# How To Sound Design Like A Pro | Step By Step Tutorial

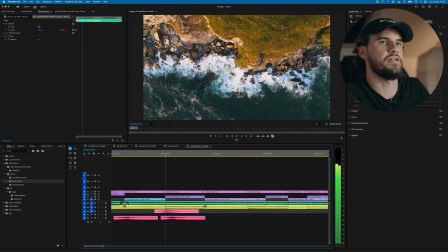24:45 I want to emphasize the waves crashing against the rock, and also these little guys
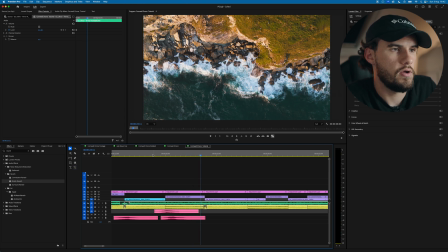24:53 flying in and see there's 3 of them. Where we can only see 1 in this clip, it's now 3.
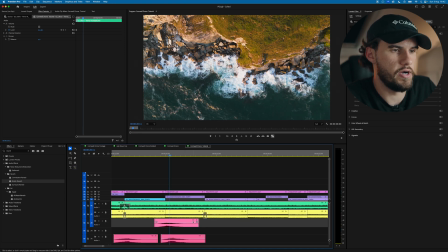24:59 So we can emphasize that really nicely by using this flutter sound effect.
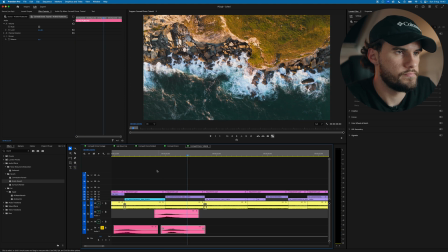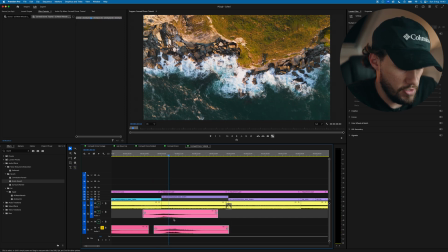25:12 Just want to make sure the timing aligns with where we want it.
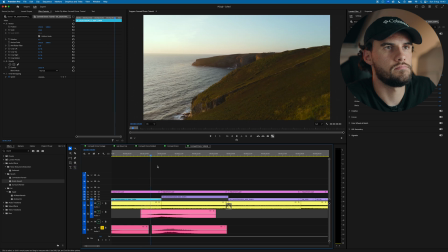So that to me sounds a bit too loud and unrealistic, so we can do some work on that. The other sound I want to punctuate is the waves hitting this rock.
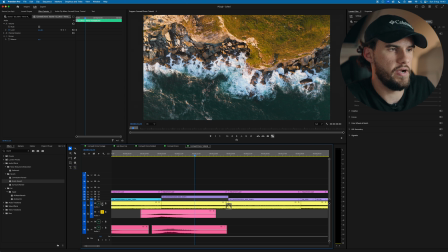25:34 Now you combine that with the walla.
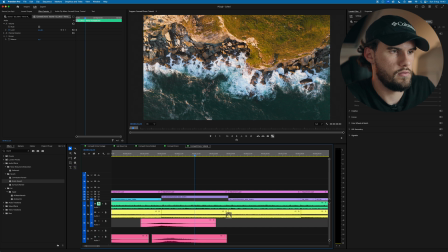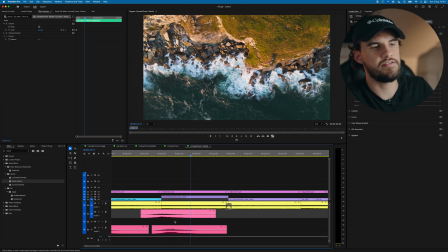25:44 To be honest, now that it's all in there,
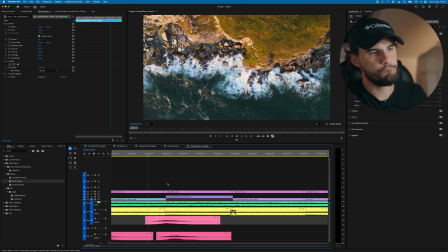25:50 I will bring... Oh, will I? How does it sound with the soundtrack?
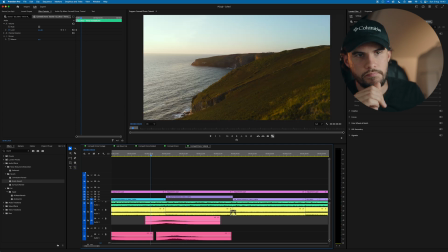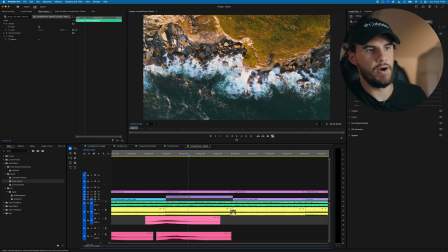26:06 The only thing we've got to watch out for now, we've stacked 4 different sound things on top of each other, is we're starting to peak with our audio, which we don't want, so something has to go. I'm going to bring the walla down slightly because I want this wave to be heard.
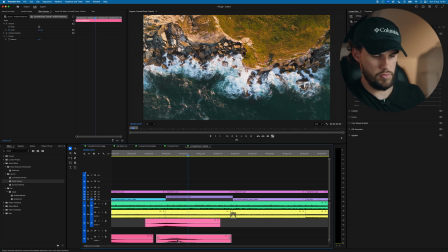26:29 I'm also will bring this down.
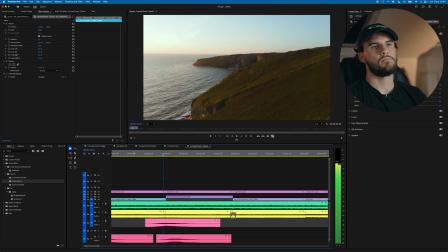Cool. So the fact that it peaks sometimes can help to bring you back from getting overexcited and putting too much in. Because again, at the end of the day, you don't want your audience to notice. If your audience is sat there thinking you've done a great job sound designing, unless they're in the industry and they have the ear for it, then you do want that. But if it's your average Joe watching and he goes, those sound effects sound mad, you're probably drawing too much attention to them.
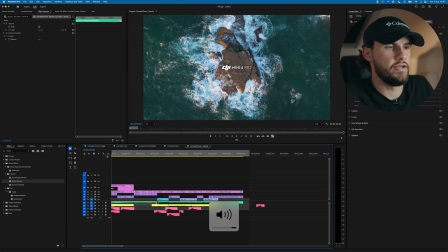27:13 Cool, so I've gone through the video now and I've added in those extra sound effects at different points.
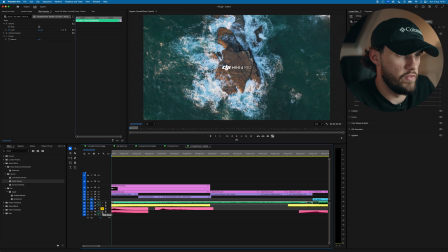27:17 So at the beginning we've gone for, if we solo these, we've got a little drum roll impact. And again, the drum roll's not diegetic, it wouldn't have been heard in the scene, but it just adds a bit of drama to it.
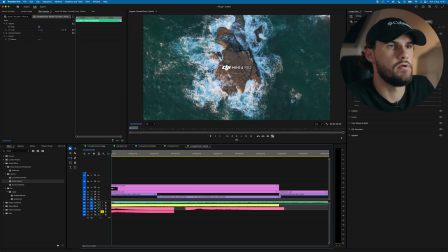27:38 We've also got that paired with the wave, and the wave is in the scene. So we've kind of got that action and also heightened reality working together to create this sound. And that just, I feel like that gets us in the scene nicely. Then you've got your walla,
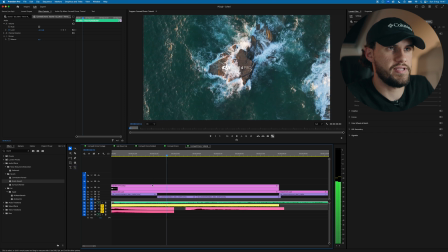28:02 which helps to carry on the atmosphere.
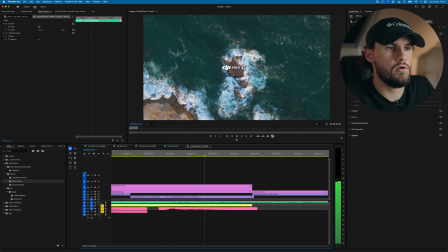28:06 And moving into this clip, we've got a little seagull noise to emphasize this seagull coming in. And so all together, that now sounds like this.